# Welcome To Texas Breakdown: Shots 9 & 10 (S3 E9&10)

Today, I'm going to show you two shots that were made out of one animation.
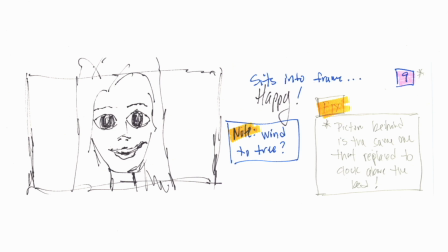0:03 So our student has just put the poster on the wall, and I wanted to show her sitting on the bed, but my animation skills are not fantastic, so I decided to flip the order of shots I wanted to do and show her close-up after she sat on the bed,
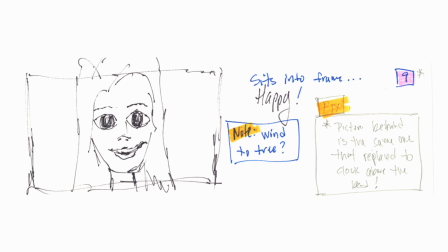0:18 and then a wide shot as she's sitting on the bed, showing the whole room. So here we are with the first shot storyboarded. It's a close-up of her, just her face only. I had some notes.
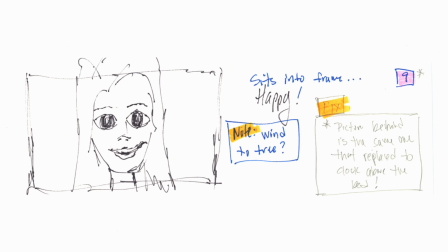0:31 I apparently had repeated pictures that I purchased in the room and had them in two places at once, so I had to fix that. And another note about doing wind in the tree. And I will show you that all later, but let's look at the second storyboard for this set.
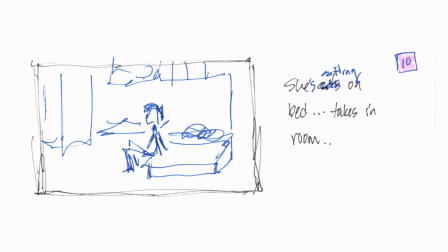0:46 So here's the second storyboard. She's sitting in her bed, taken in the room after she's completed setting it up. Let's go to the shots. So here we go.
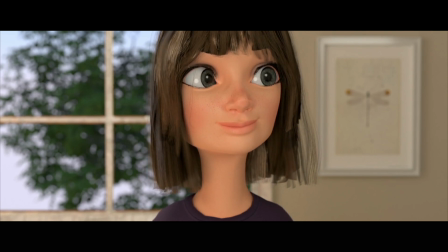0:56 She looks around her room, takes it in, takes in a deep breath, and relaxes.
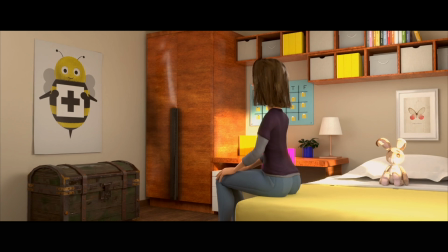1:06 This is the first time we see the full poster where it's be positive, and you see the rest of the room. The lighting doesn't match from when I placed the bunny before, but I figured it's been later in the day, and she has finally finished setting up the room from earlier in the day.
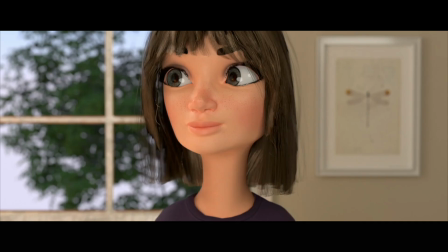1:23 Gonna look at it one more time. So the first note, same trees as we've seen before in every other shot. I just took one tree and repurposed it outside the window so you can see it blowing in the wind. And I will note this skin texture for the girl was one that I created myself. I followed a tutorial about doing skin textures.
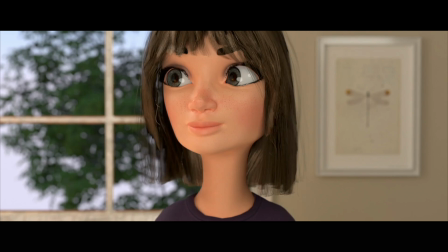1:43 I will put a link in that in the description. It was well worth it because the skin texture that came with this character was a little bit more made up than I wanted it to be, and I wanted her to have freckles and be a little bit younger looking than the model was when I first purchased it.
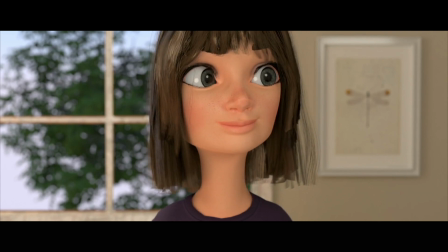2:01 Once again, you can see her hair flowing. Not the best haircut, but I did the best I could.
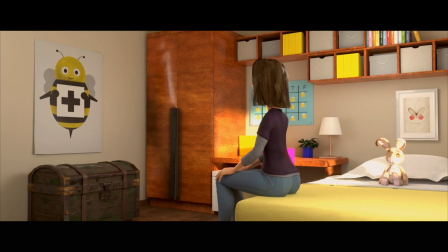2:10 And there we go. She relaxes. You can see her hands slide down her legs. And as I look at this now, I realize her shoulders and arms there are not fantastic. But hopefully when you're watching this, you're just taking in the whole room and not nitpicking like I am now.
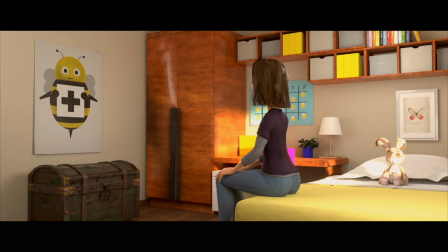2:30 Let's look at the Blender files.
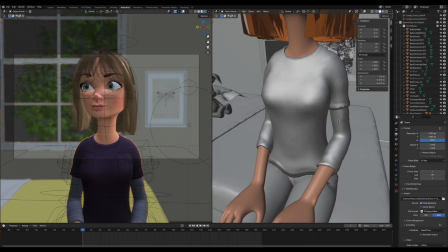2:32 So starting off here in the Blender file, I want to point out on her shirt, when I first purchased it, it wasn't very thick. It didn't have that sort of thick collar and depth to it. So I actually came in and added some thickness to it.
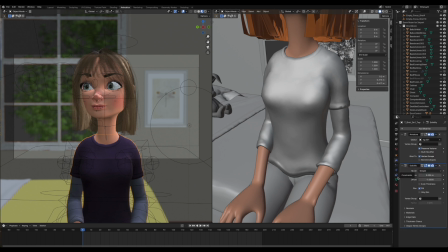2:49 I basically used a solidify modifier to make the shirt have a little bit more depth to it and make it more realistic than it did when I first purchased it. I don't think I had it done this way in the earlier scenes.
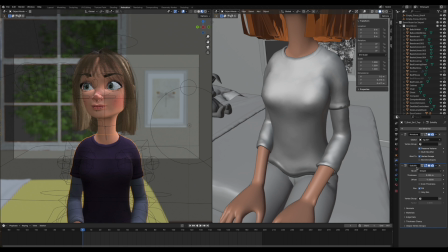3:04 It was a wider shot, but once I got up close and personal with this shirt, I felt like it needed something a little bit more to it.
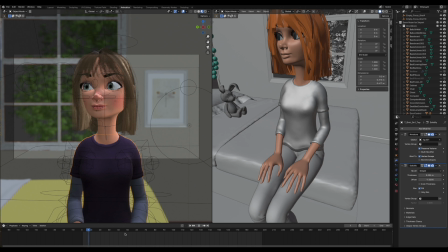3:10 So just another modification I did to this character. And again, this is just a quick shot of her looking around the room, breathing, taking in the room, and enjoying starting college.
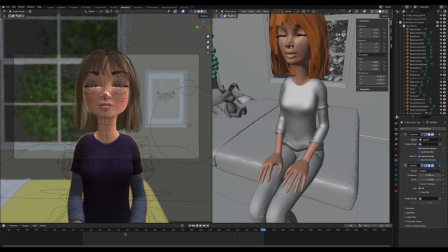3:28 So, and as you can see here, this animation ends at 197. The next one will pick up at 198 because I did a continuation of this same shot. And if you go back to the beginning and you look at this as she's moving her head, I tried to make the hair swing naturally.
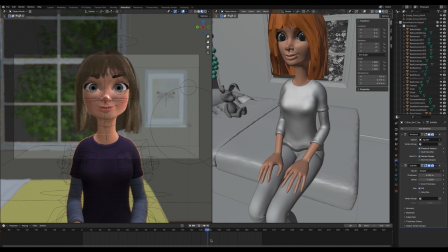3:46 It keeps going when her head stops and then follows behind and again keeps going when her head stops. And then her shoulders kind of go up as her eyes close as she takes a deep breath. And you can see the animation continues on here, even though that's not the section that I rendered.